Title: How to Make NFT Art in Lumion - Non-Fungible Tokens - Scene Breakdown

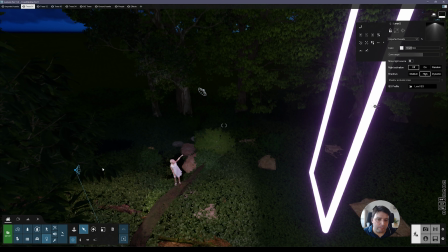735s
For example, this one here, this light here,
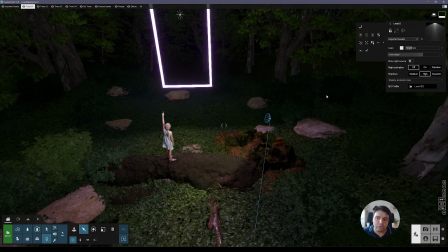740s
I place it from the back so I can illuminate a little bit of the back as well. So if I remove this light, see, the girl is too dark. If I increase, I can have a little bit of highlights here of the dress. Okay.
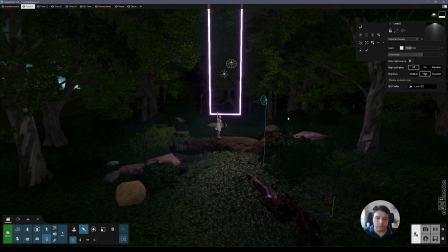758s
So again, this is just some light tricks that you can use in your scenes, and not just for this type of scenes. You can use this everywhere in an interior set, exterior, all of this works. And sometimes you really have to kind of fake the lighting with these artificial lighting tricks.
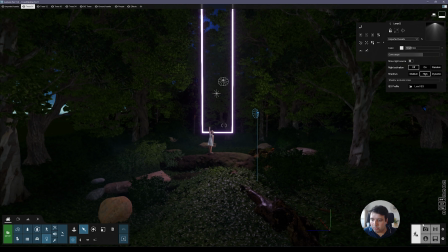774s
The next thing we'll see is the render effects. And render effects, we can go here to photo on this icon on the bottom.
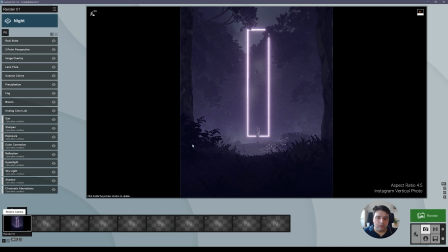785s
And let me double click. So I set up my camera like this. I'm using 25 millimeter lens and about 170 eye level. One thing to note here is that I just placed these trees after I set up my shot like this.
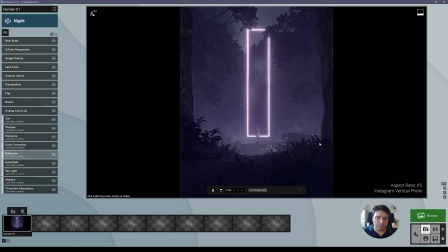803s
I knew that this was the perfect place for my camera. And so after that, I went and manually like this, I went here, building with effects,
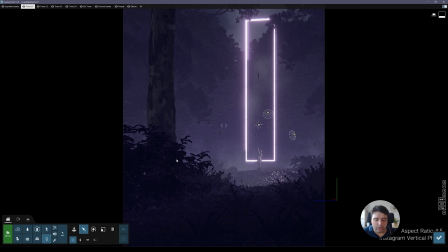813s
and I placed these trees here on this area, because I knew already this was the camera shot that I wanted.
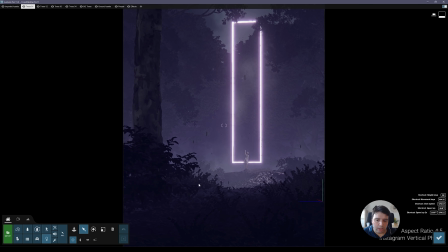819s
So I just start building these trees and all of these vegetation assets in this area.
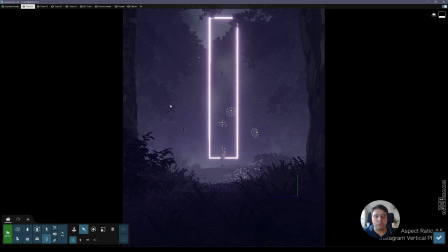826s
Okay, so I built part of the scene already in this build with effects, so I know exactly where to place the assets, where they will look good.
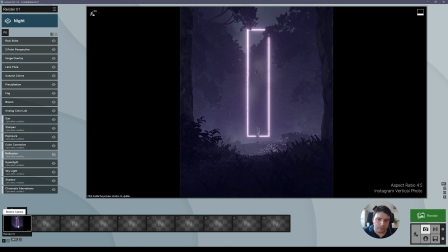834s
So we can click here. Okay, now let's go effect by effect.
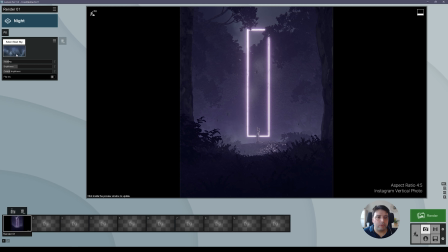840s
I have a real sky effect, so I'm using a very dark sky.
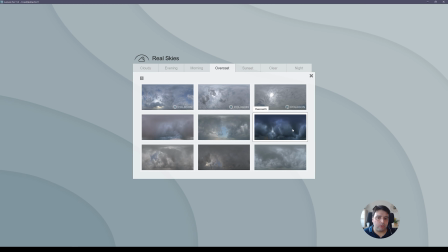845s
Actually, this sky is one from Lumion 11, but on Lumion 10, I think you have these three skies, or Lumion 9. And you can use any of these, they are equally as good. But since this one is really dark, I selected this one.
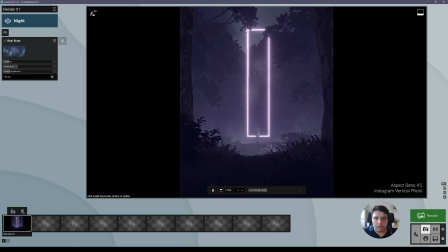860s
I think it fits best for this scene. The heading is just basically just placing the best area for these clouds. And the brightness I decrease, because I wanted to have a dark scene, and the overall brightness as well.
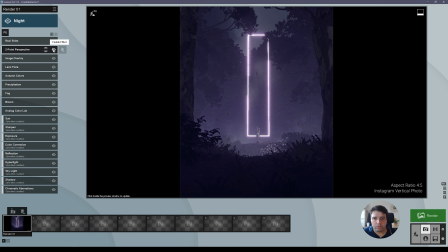877s
Then two-point perspective, it's so you can have the vertical lines straight, okay? So these lines that you can see here, it makes the image look much more pleasant, so always use that.
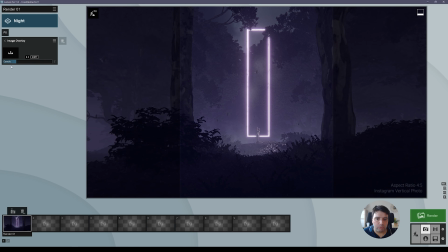888s
Image overlay, it's basically I'm adding this image as you can see here. So if I remove, this image is helping me to frame, okay? So because Lumion doesn't allow you to select any other proportion other than this one, horizontal.
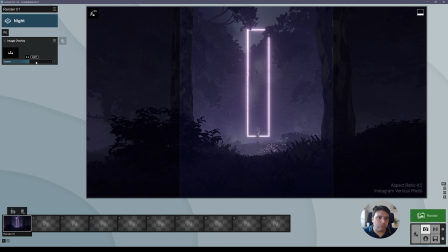903s
So this here helps you to frame your composition, okay?
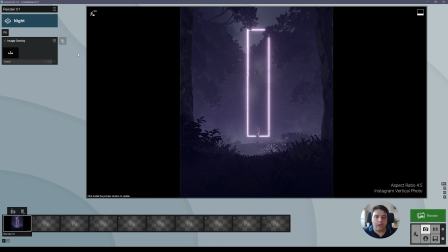909s
And this is basically, in this case, it's a PNG, and on these sides it's black, and here on the middle it's transparent.
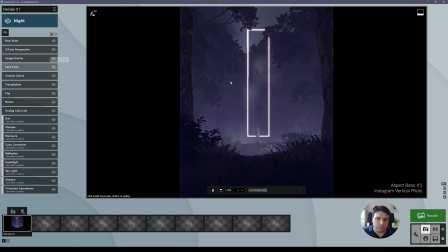919s
Lens flare, it's to add a little bit of this on these areas, on the highlights, okay? It will add a little bit of bloom as well and some flares.
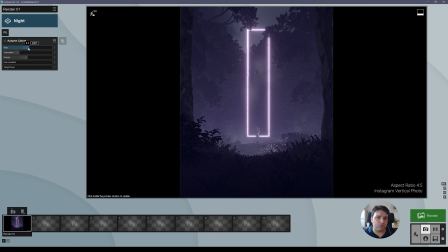929s
Autumn colors, this one I use to give a more uniform colors to all of these trees, because I'm using very different types of trees. So I'm using these autumn colors to give a little bit of this cohesion between all of them. Precipitation, I'm using all particles all the way, the speed,
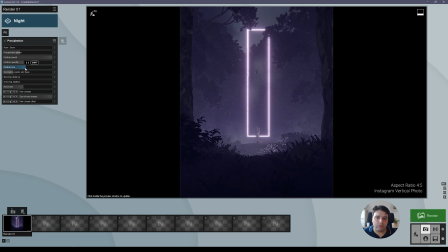947s
then particles quantity and particle size at 0.5, so I can make them bigger or smaller. And the quantity as well, so decrease or increase if you want more. And then this particles phase, it's if you increase more, it will, the surfaces will be a little bit more wet here on the ground.
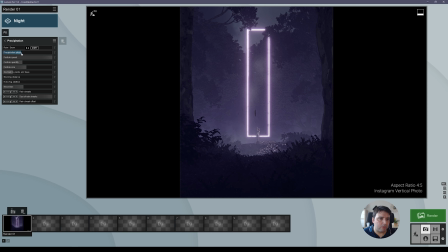966s
But I'm leave this at 0.4, I think it's okay.
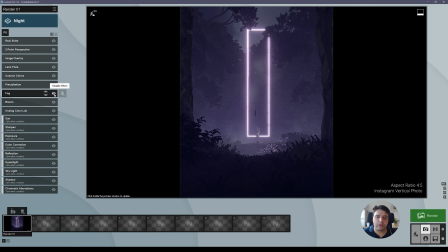972s
This fog is very important. It gives a more depth to the scene, okay? And also creates a more mystical environment to this shot. The bloom, it's the same here for these highlights.